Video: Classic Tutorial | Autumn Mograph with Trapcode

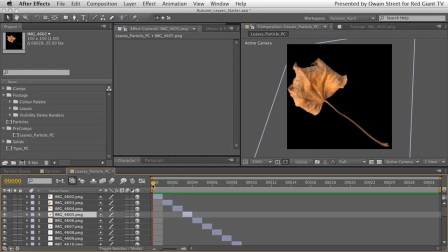3D space to add a little bit of extra dimension to them, because with this kind of work, this kind of particular work, I think that variety is a strength, and especially when it's something organic like leaves. So if we scroll through, you'll see that I've scaled them up and I've kind of added a little bit of extra dimension to them.
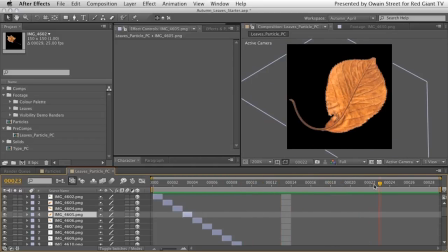Okay, it just adds a little bit of interest.
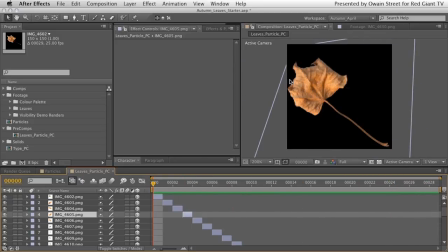Bear in mind, the reason I've made this composition just 150 by 150 pixels is that Particular doesn't like unnecessarily large particles, as that can slow it down. And of course, just to be clear, this composition will be what Particular looks at in order to generate its custom particles.
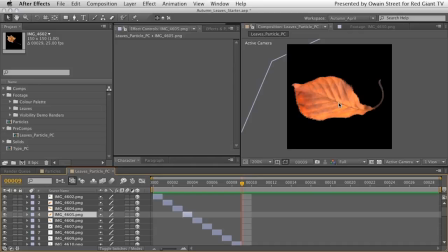So this could be whatever you want it to be. It could be typography, it could be some photographs you've taken, it could be some illustrations that you've done, anything you want it to be. You could create your own pre-composition and get Particular to look at that and generate particles from that. Or how do we do that? Really, really simple, I'll show you. Let's jump across to Particles again, and let's grab our pre-composition.
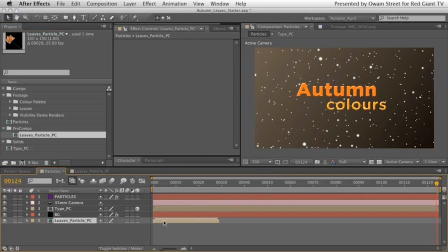Let's drop it into our comp, like so. We can drop it into underneath everything, because we don't actually need to see that. In fact, you can even turn its visibility icon off, because the way we're going to see those leaves is via Particular. Okay, let's click on our Particles layer, and with Particle still open here, if it isn't, just twirl it open.
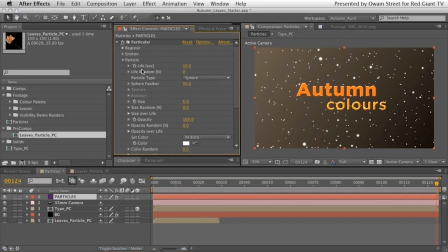You will see the section I was talking about, Particle Type, is currently on Sphere. If you drop that down to Sprite, okay, what you'll notice is all of those spheres disappear. All right, we've got a blank canvas, right? Don't worry, that's absolutely what should happen.
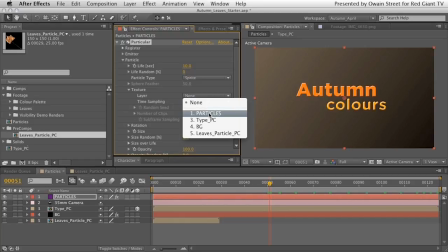If we then open up Texture, under Layer, if we choose our Leaves Particle PC, or whatever pre-composition you've chosen,
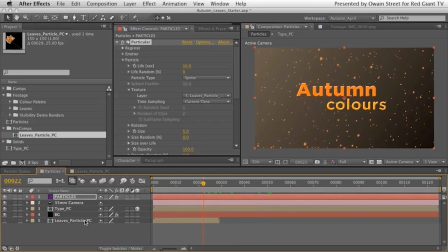and we move over a point in time at which this Leaves Particle PC exists, you will see that those spheres have all been replaced with quite small versions of the leaves. Let's have a look at increasing the size here, because they are too small at the moment. Let's take that from 5 up to 25.
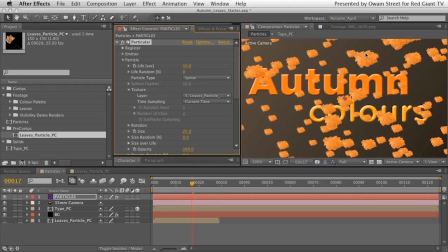Okay, and let's zoom in, Command Plus on our keyboard. And there you go, you can see that all of those spheres have been replaced with leaves. And as we move through the timeline, frame by frame, we will notice that Particular is using a single leaf to create all of our particles.
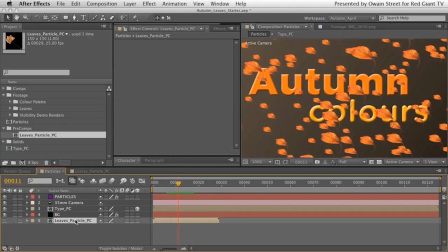There is, of course, some simple logic to this. If we double-click on our pre-comp and take a look, and then go back to our main composition, we will notice that whatever is on the current frame of the pre-comp is being used exclusively by Particular to create its particles. Then if we move forward another frame, double-click on our pre-comp again to see what leaf is there now,
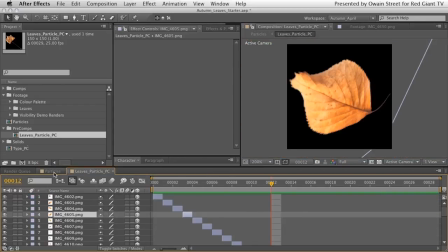then go back to our main composition, we will see the Particular is now using what is on that current frame to create our particles,
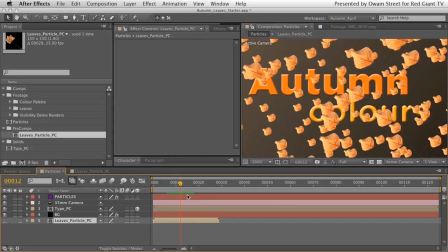and so on and so forth. This will carry on sequentially until the pre-comp runs out of frames, which would be frame 29 in this case. And the reason for this is the way Particular is referencing our pre-composition.
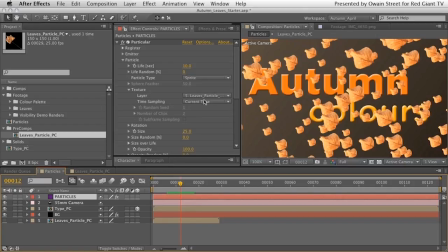So if we go back up to our Particular settings and take a look, we will see that just underneath the texture layer option, there is another option called time sampling. You will notice that it says current time, and this is pretty self-explanatory in that it tells us Particular will use whatever is on the current frame of the pre-comp and use that to create all the particles for that frame.
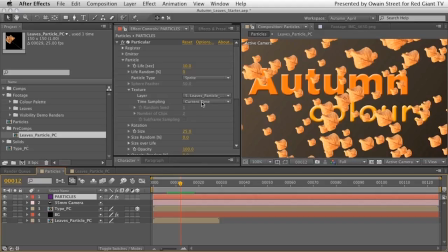We want to amend this and get a more random distribution of leaves across our scene. Now if you drop that down to random still frame, okay, let's just open this up a little bit.
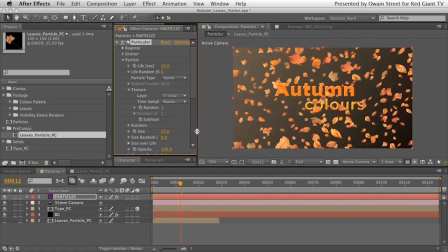Let's just zoom out a bit. There we go. Look at that. That is far more what we want, isn't it? What we've now got, and just to kind of explain this to you a little bit more, what we've got is we've got Particular looking at this pre-composition,
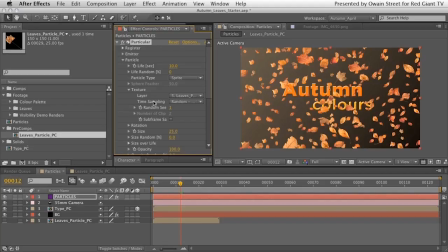which is 29 frames long, and it's now looking at a random frame for each individual particle. So if you had maybe 50 frames in this pre-composition, it would look across all 50 frames and randomly place what's on those frames across all of the particles that it's generated.
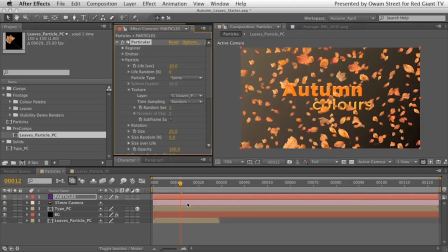So in this instance, it's able to look at 29 different frames and distributing those 29 unique frames across all of the particles it's generated. Of course, you will still have some repetition because there's far more particles being generated than there are frames to be distributed.
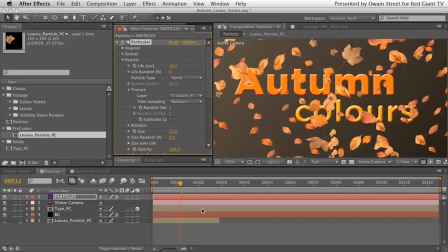But what you are getting now is a far more organic feeling, random cloud of particles.